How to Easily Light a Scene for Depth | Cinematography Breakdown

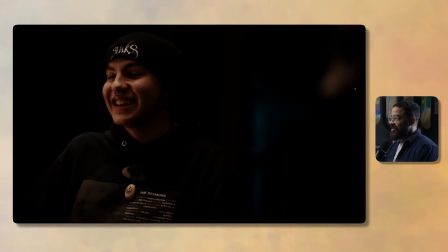989s
Let's go into the basics and analyzing what our mid, foreground, and background is here. And it's ever so subtle, but this is the face of the gentleman that is to the left of our subject here.
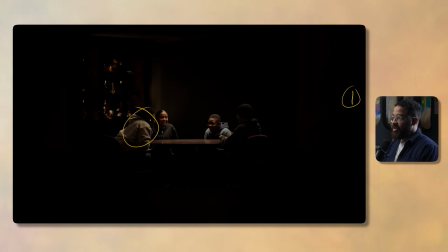999s
So if we go back to our first shot, that is this subject over here. We had to cheat him obviously a little bit in, and we were shooting this on a longer lens.
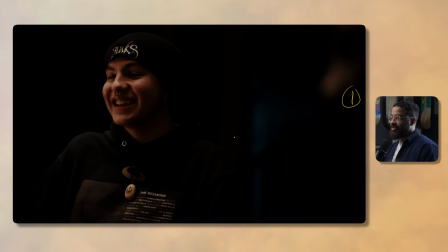1007s
Could you get that effect? Because in actuality, their distance when they were talking in the wider shot was a lot more. And then our midground is obviously going to be our subject, and our background is going to be whatever this is, which is just a subtle staircase.
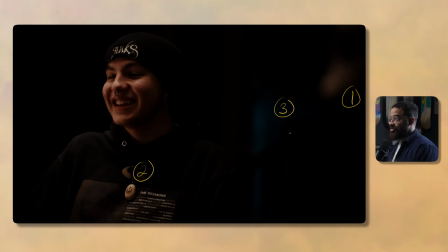1020s
And this is my biggest secret weapon when I try to create depth when it comes to lighting certain things. I only necessarily have one light source to deal with, or I have a limited amount of lights. I analyze where the natural light is coming from and how I can control that.
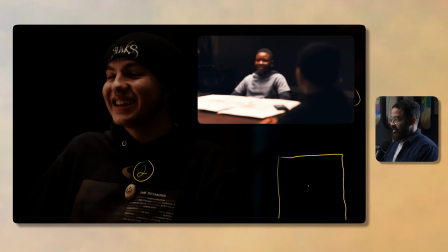1036s
Let's draw a top down here so we can analyze this even further. And this is the round table, and this is the main gentleman that we're shooting right here.
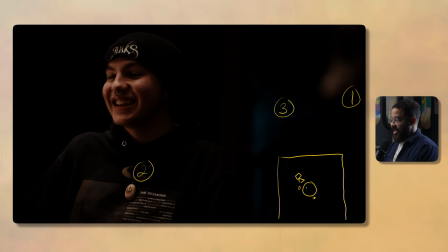1045s
And then my camera is positioned right here. So we have, again, the top light that we established, and all that light is coming from there. But then there's like a wall here and then a stairwell that goes down here. And this is actually a doorway, which is all glass. So this is a bunch of the natural sunlight coming in.
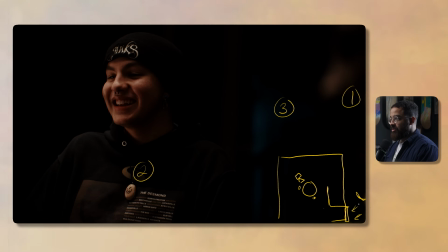1063s
But you're like, oh, this looks like a nighttime scene. So what we actually did is we covered this in this cheap, not duvetine, but black material that we got off of Amazon. It is a 10 by 20. And we got it for 20 bucks. And when we covered it, we're like, that's a little bit too much because all this is just nothingness.
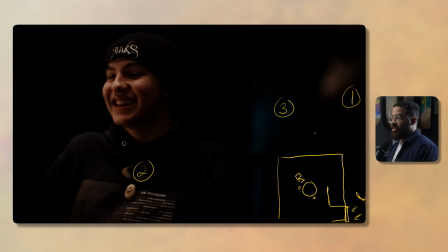1081s
And we didn't realize what we were doing at the time, but we were lighting for layers in our image. We were lighting for our mid, foreground, and background without even knowing that. We're like, there's not a lot going on here in separating our subjects. Even when we look at like the checkerboard of light, dark, light, and then dark, and then light again on his face.
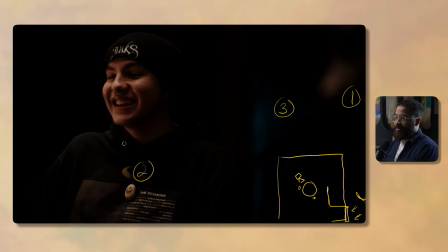1101s
So what we did is we just kind of half that off and then prioritize it on one side. And then we had all that light coming in and then bouncing off this wall and then giving us some color onto this.
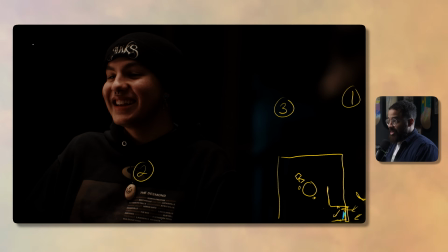1114s
But you're gonna be like, Zachary, that's not daylight. My kind of biggest secret weapon is using daylight and changing the color using my camera's white balance. So my camera is set at 4000 Kelvin, and this pushes 5600 Kelvin to something that is more blue.
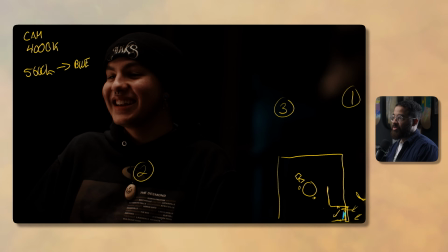1130s
And when we go into color contrast, that's a whole entire thing, but I like to push the orange and teal look, but not orange and teal completely because I feel like that's just a little too much. I like to push the orange and blue look, really that cyan, deep, rich blues, and then those ever so slightly subtle oranges.
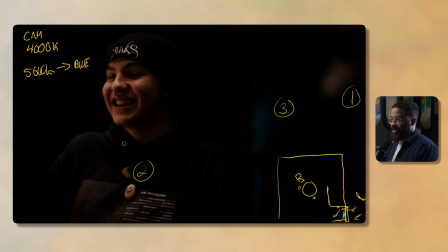1147s
That's what I love to do. And I feel like this is the first piece that we actually did that. And then when we talk about our key light and our subject and lighting the midground, because we already talked about the background, because this was acting as our midground and foreground. So we have those Titan tubes above that are crated off so we don't have a bunch of spill on the wall.
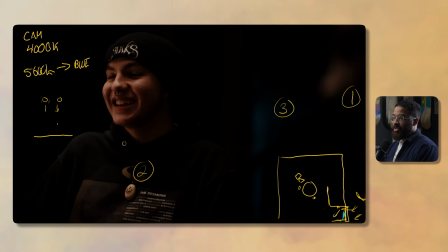1164s
We just want to be lighting our subject. we have those coming down, and our subject is here, and then my camera is pointed over here with our other subject in the background, but we're going to be focusing on him. And we're like, this is a little bit too much. This is a little bit too horror movie.
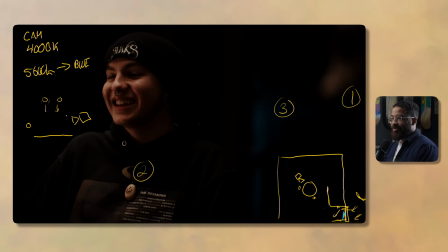1180s
Like, we're sitting around a campfire, and this is supposed to be a natural commercial where they're laughing, and this is supposed to be lighthearted. So we had a bunch of bounce light coming off here, but it wasn't enough. And we were like, we need something to lift that more up.
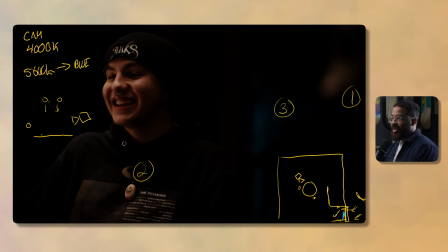1193s
And it's not adding another light so we can establish a key side and have a shadow side, but it was actually adding a bounce in right here. And at that time, we were basically starting in our filmmaking career. We didn't have access to like foam core or like have the foresight to bring in Bristol board.
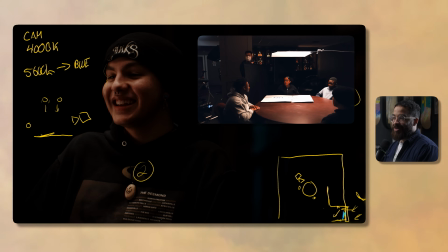1209s
So we use is a piece of cardboard that we just cut up, and then we use that. And that is giving me a natural,
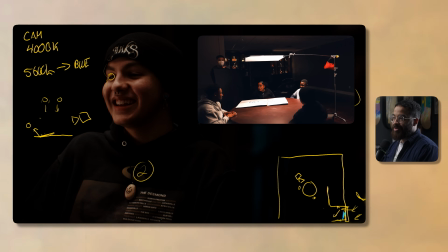1216s
nice catch light there and bouncing all that light back up into my subject. And then we just biased it on a little bit of an angle.
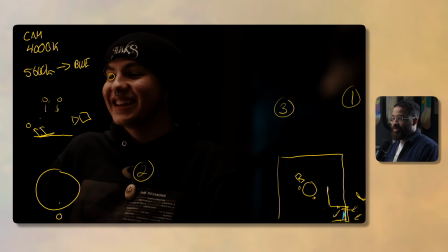1223s
If we draw a top down over table, and then our actor is sitting here, camera is over here, I biased it on this side with my gaffer holding that, so that light would come up and bounce.
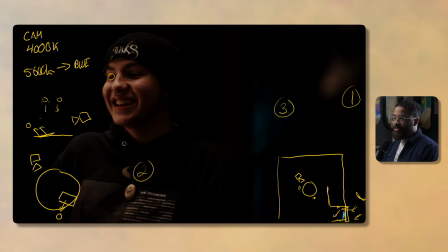1235s
So I would still have some shadow on this side here. When we talk about what makes an image interesting and the basics and fundamentals is shooting into the shadow side of our subject.
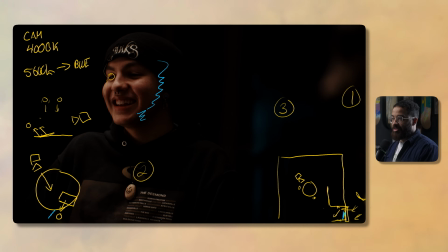1247s
And what I mean by that is this shadow here. So when we talk about the shape and what makes this interesting and what makes our foreground interesting is that we have that highlights coming in from the top that kicks him out from the background from that top light.
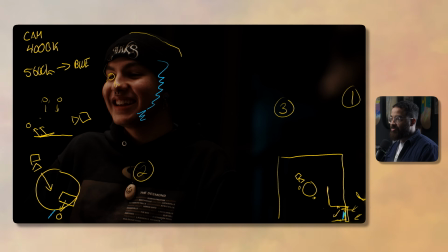1260s
And that smoothly transitions down into the highlights and high spots of his face, which are his cheekbones as well as his nose. But then what that bounce is doing is it's filling up everything else and giving me that in a soft,
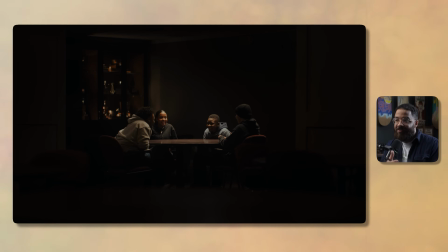1275s
cinematic, basically looking light. When we talk about light, it's not just having one source hitting our subject, it's having multiple sources with multiple different levels.
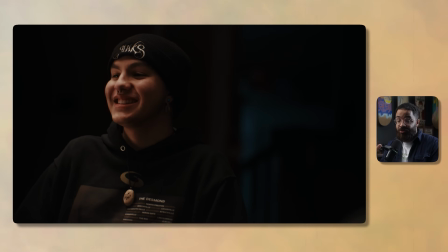1284s
In this case, we have the highlights of the top light, and then we have that bounce source, which is going to be at a lower level as well as softer, giving us a different quality of light.
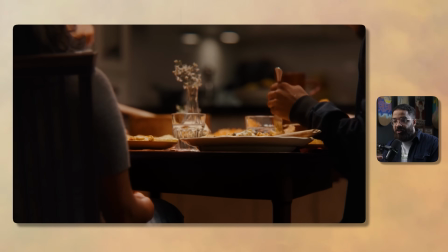1293s
So I don't want you guys to think about lighting your foreground and midground with all different types of lights,
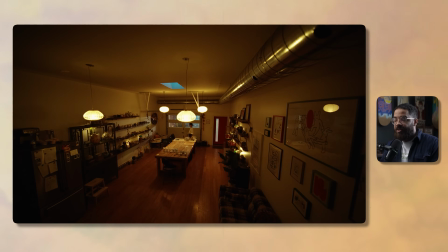1298s
but also think about different types of exposures, different quality of lights, and different levels.
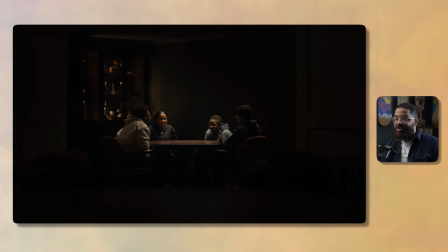1302s
And it will really help you really develop looks and really drive your attention of what you want your viewer to feel,
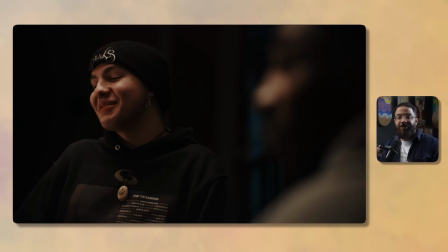1309s
as well as just creating images that you're happy with.